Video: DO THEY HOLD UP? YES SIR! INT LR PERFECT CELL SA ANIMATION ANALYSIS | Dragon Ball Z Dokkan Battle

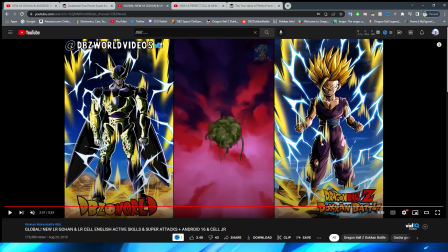I feel like maybe if this was a more modern essay, this would look a lot better than them just fading from one of this gross cell growing asset to the other one like this. Rather than, you know, again, it's just fading. It would be a little bit more of a good transition.
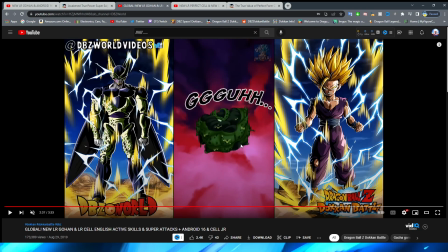Or maybe just like how it actually looks in the anime, unless it does look like that in the anime, which in my case, you know, or in that case, then, excuse me, you know, my bad. But, I don't know, it always just kind of tripped me up the way that it looked. But yeah, this part looks pretty good, with Cell obviously, like, expanding.
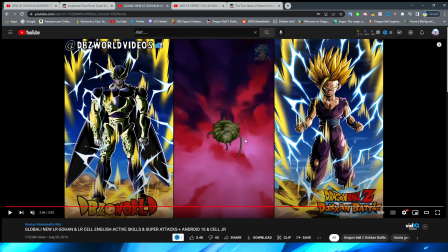They do a good job of him sort of, like, pulsating for this section, for sure, right? Like, the whole time he's sort of pulsating, and especially this section here where he's regrowing, right? They definitely do a good job of showing the grossness of the scene.
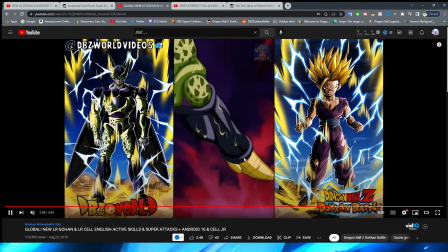But then they just sort of, like, awkwardly cut to his leg coming back into form with not a lot of, like, reforming, right?
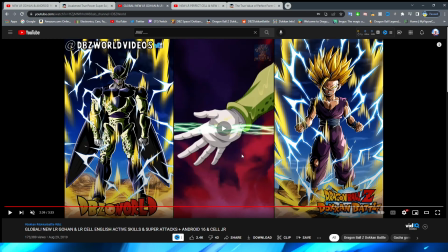It is just sort of like, bam, he's back together again.
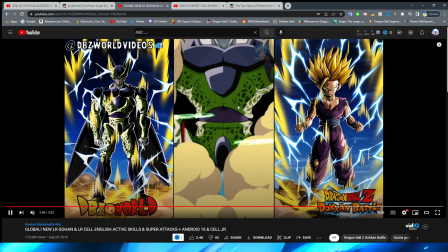And then, obviously, we have the cut to this shot, which is super cool.
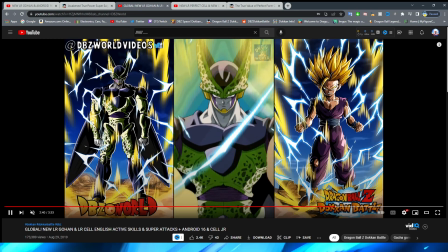I like this shot a lot. With Cell just sort of standing there with the key enveloped around him, right?
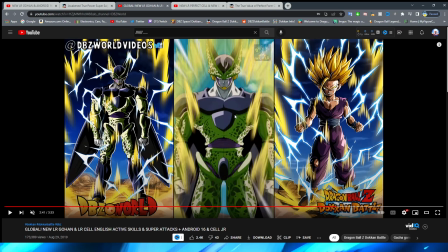And that sort of like, he's back, baby, you know, little effect there. But I don't know.
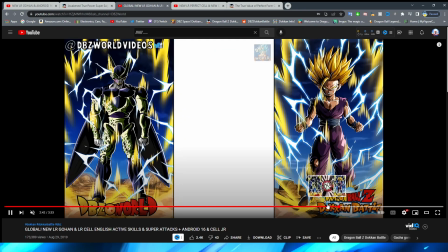I never really was a fan of this one. I feel like they definitely could have done more for this.
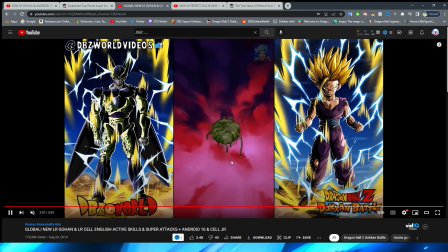And for sure, right, I think that the color change is very awkward because obviously his transformation doesn't happen in this much of a quick succession in the anime. Obviously he's defeated, right, and then he reforms and then he comes back, right, and there's stuff that happens in between those scenes.
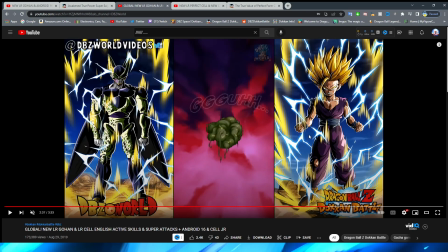But because they like kind of crammed it all into one animation, it just feels a little bit rushed, and it just doesn't, it feels kind of choppy, right?
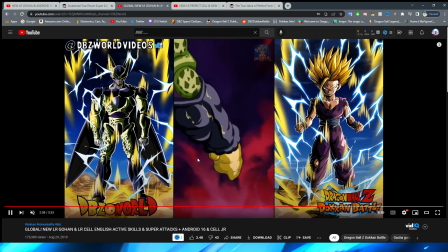Like you're so used to these, like, oh, these colors, right, are very okay, you know, I see what's happening here.
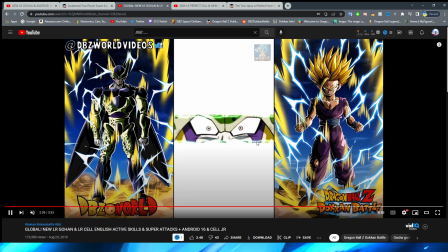This is kind of like in Cell's mind, or sort of just like in an anime, like not really happening, but like also happening.
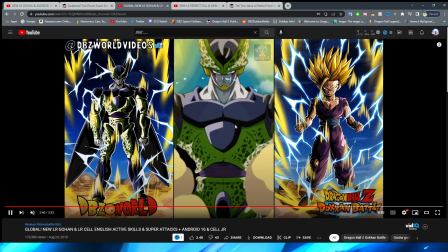It's just showing you what's going on with a cool background, and then it's like, oh, we're back to normal now.
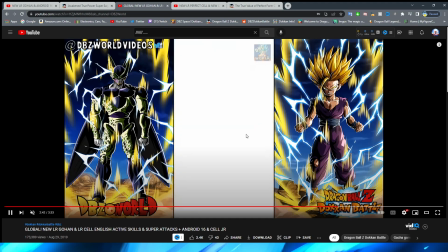I don't know. It always just felt like a little bit of an awkward transformation for me. This is why I got tripped up, by the way, because I think DBZ World just edited this,
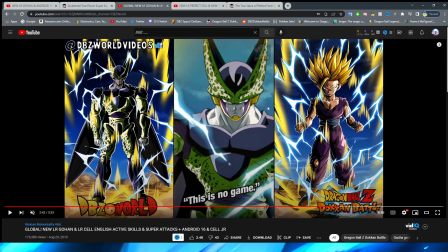that it faded from the active skill to, or the transformation rather, to the active skill, excuse me. That's why I was so tripped up. I was like, wait, what? This is no game. Alright, so this section. I think that this section looks really good, but again, I don't understand why they have fade, right?
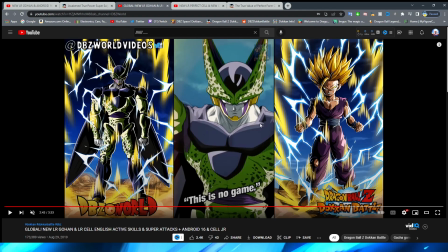You can see some of the assets on his neck, right, and on his chest area fading in a little bit, right? His head stays the same, funny enough. You can, if you look at it really closely, you can kind of just see the head PNG standing still. I don't understand why they need to fade it, because they already have him moving just fine.
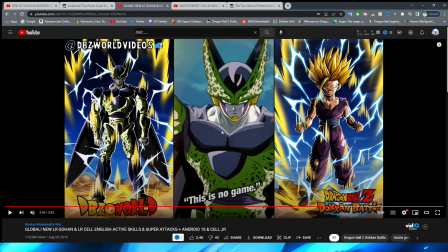I don't know, like maybe they just didn't want to animate those slight in-between frames, but I feel like with him just sort of growing like that,
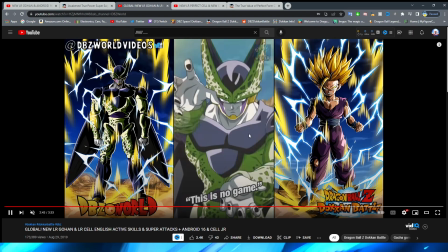it's so weird to me. I don't know. The different fades in Cell's essay are very, very weird to me.
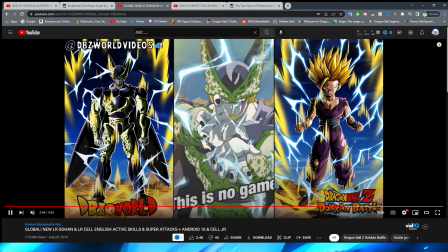I like this shot though. Cell looks very clean here for sure. I definitely like the quick hands slamming together for the Kamehameha as well.
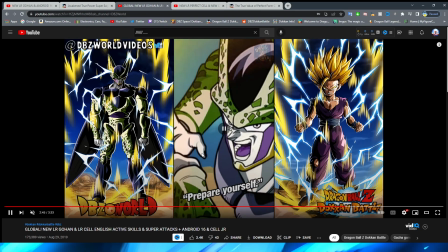This is also a very nice angle as well.
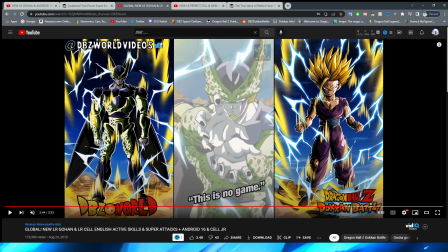I almost wish that there was a little bit more in between this particular part, but I can't complain because I still think it looks fantastic.
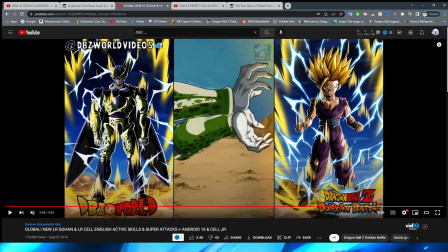Obviously, it is a little bit of a trick of the eye with the quick cut that they do, but they have him pull his hands back, which looks really good, right?
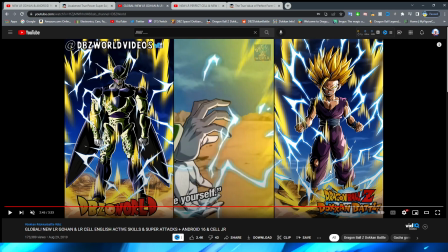And then obviously, when it's getting close to Cell's body, they cut real quick, right,
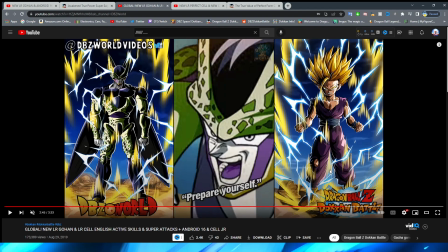and have it sort of go to his face, right, which sort of your mind fills in the gaps of him pulling it back all the way and them showing his face.
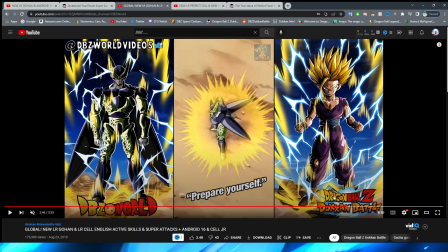But very cool, definitely a very nice angle. I also found the lines in this part also always a little bit strange.
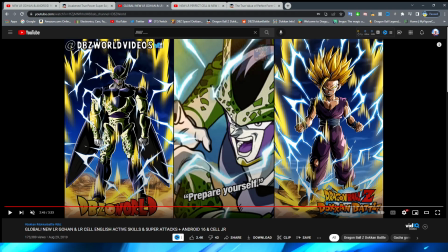This feels like a little bit more like cartoonish, or like a different animation style, I don't know, or like a different game. There's definitely a Dragon Ball game that kind of has this animation style. I can't put my finger on it what it is, but like where these thick black lines, I can't think of it. It'll come to me eventually.
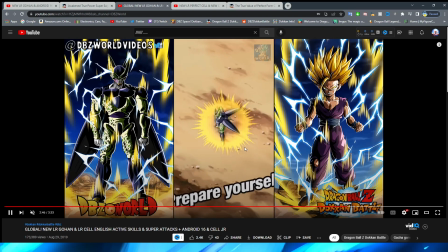Or maybe just a game that looks like this.